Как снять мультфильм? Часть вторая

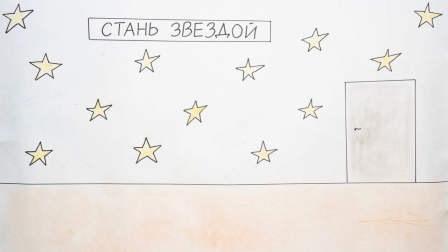1s
Добрый день! Это второе видео из курса «Простое кино». В прошлом видео мы рассмотрели установку для съемки анимации. Сегодня мы рассмотрим самый простой, а точнее,
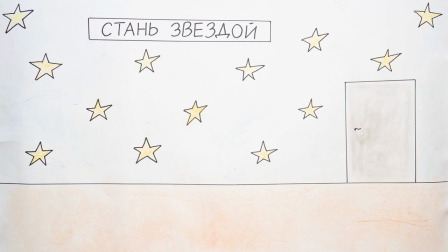15s
самый очевидный способ анимации под названием «Перекладка» или «Стоп-моушен». Сначала посмотрите простой пример анимации этим способом, снятый специально для этого курса. Персонажа рисовали дети из центра имени Альбрехта.
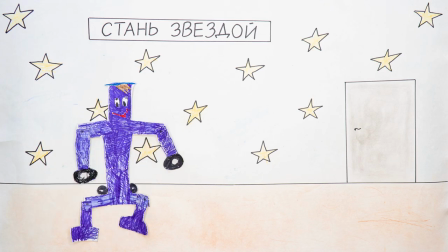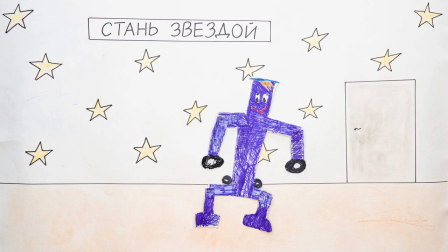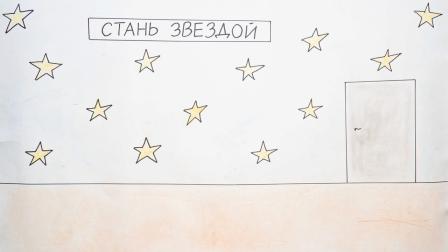42s
давайте посмотрим на фон как я и говорил в предыдущем видео лучше если он будет тусклым или размытым без большого количества деталей на таком фоне наиболее выигрышно будут смотреться любые персонажи обратите
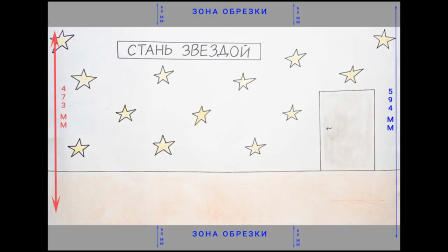60s
внимание что фон как и видео должен быть соотношением сторон 16 в 9. В данном случае от листа А1 я чертил по 6 см, чтобы придать ему нужный формат. И как минимум 10% по краям должно остаться свободно.
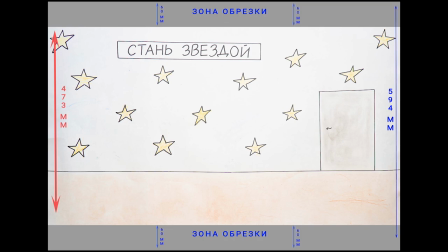79s
Как от важных деталей фона, так и от действующих персонажей. Это очень важно, особенно при первых пробах. На случай, если вы неправильно разместили фотоаппарат. Это правило можно нарушать, но только если вы понимаете, с какой целью это делаете.
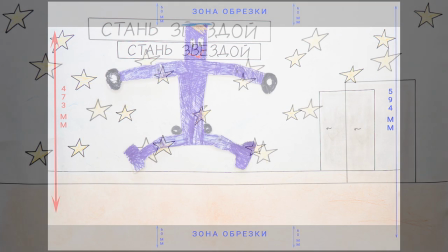96s
Например, превращение последнего персонажа со зрителями. С персонажами все обычно наоборот.
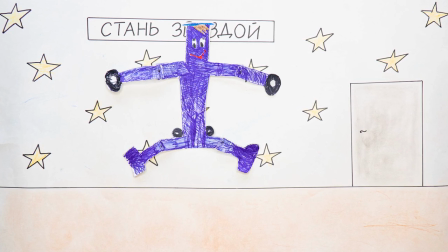103s
Яркие, насыщенные, при возможности максимально проработанные.
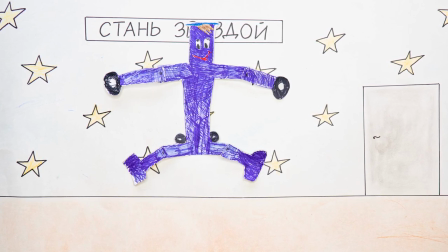108s
Сложность анимации напрямую зависит от числа подвижных частей персонажа.
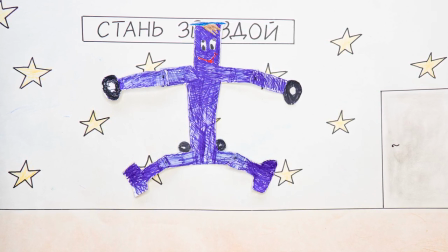114s
На примере гуманоида чаще используются три варианта. Первый, без подвижных частей, цельно нарисованный персонаж.
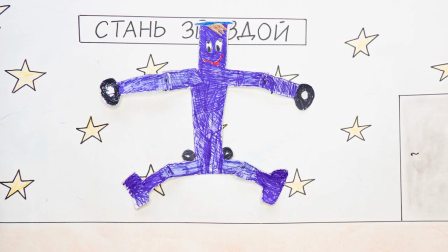124s
Второй, четыре части, как в нашем роботе, руки и ноги.
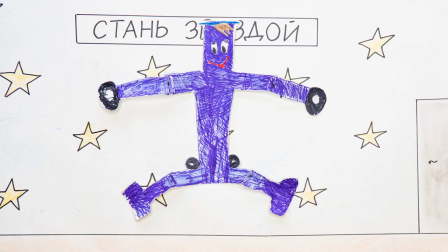130s
В третьем варианте добавляется подвижная голова или открывающийся и закрывающийся рот, или подвижные зрачки. Советую в процессе обучения идти от простого к сложному, иначе каждый кадр будет занимать слишком много времени.
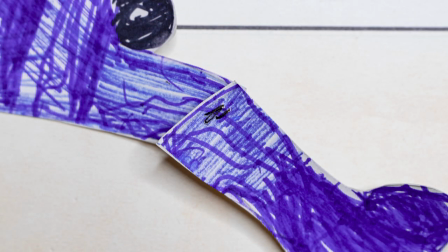148s
Соединение частей тела можно сделать с помощью ниток, тонкой проволоки, кнопки из швейной фурнитуры или специального подвижного клея.
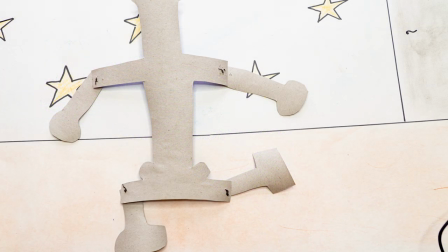159s
Можно части тела и не закреплять, но это сильно усложняет анимацию. Приходится все время внимательно следить, чтобы персонаж не рассыпался, как шалтай-болтай.
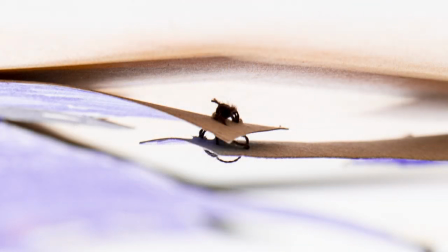170s
Самый простой способ – нитки. Если есть возможность, их лучше подобрать с учетом цвета персонажа или замаскировать Но
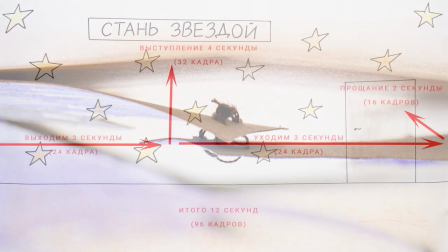179s
во многих случаях это не важно Главный момент при съемке –
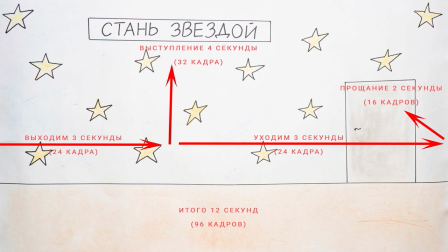183s
это подсчет времени на сцену и предварительное построение линии движения Обычно я снимаю мультфильм при 8 кадрах в секунду Это минимальное количество кадров в секунду, при котором глаз не замечает отдельных фотографий,
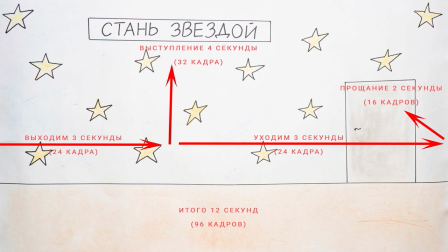198s
а воспринимает цельное движение Перед съемкой постарайтесь как можно подробнее представить себе всю сцену. Озвучьте реплики персонажей, если они есть. И засеките время на их произнесение.
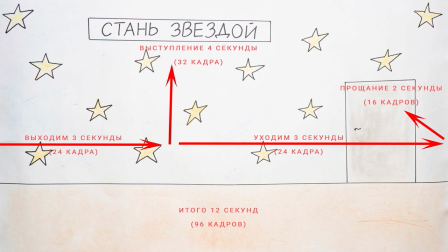212s
И обязательно прорепетируйте движения персонажа. Теперь давайте посмотрим покадрово на анимацию.
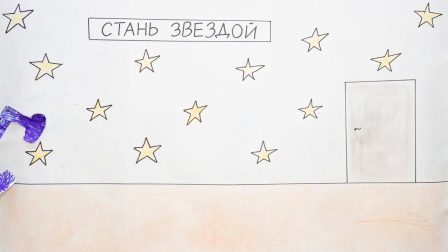220s
Появляется нога. Затем вторая. Дуловище и рука.
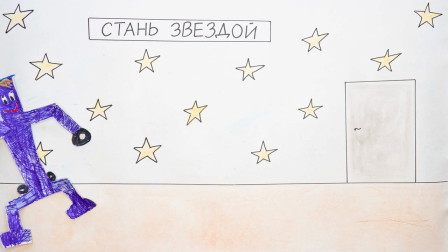225s
И только в последнюю очередь глава. При первом просмотре это почти незаметно Но такой принцип,
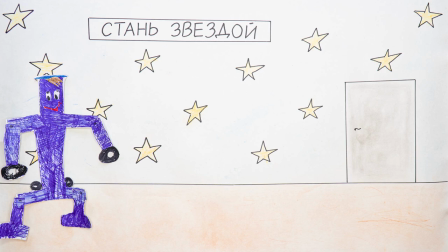233s
когда мы не сразу сдаем персонажа Позволяет держать зрителя несколько секунд в напряжении А что там будет дальше?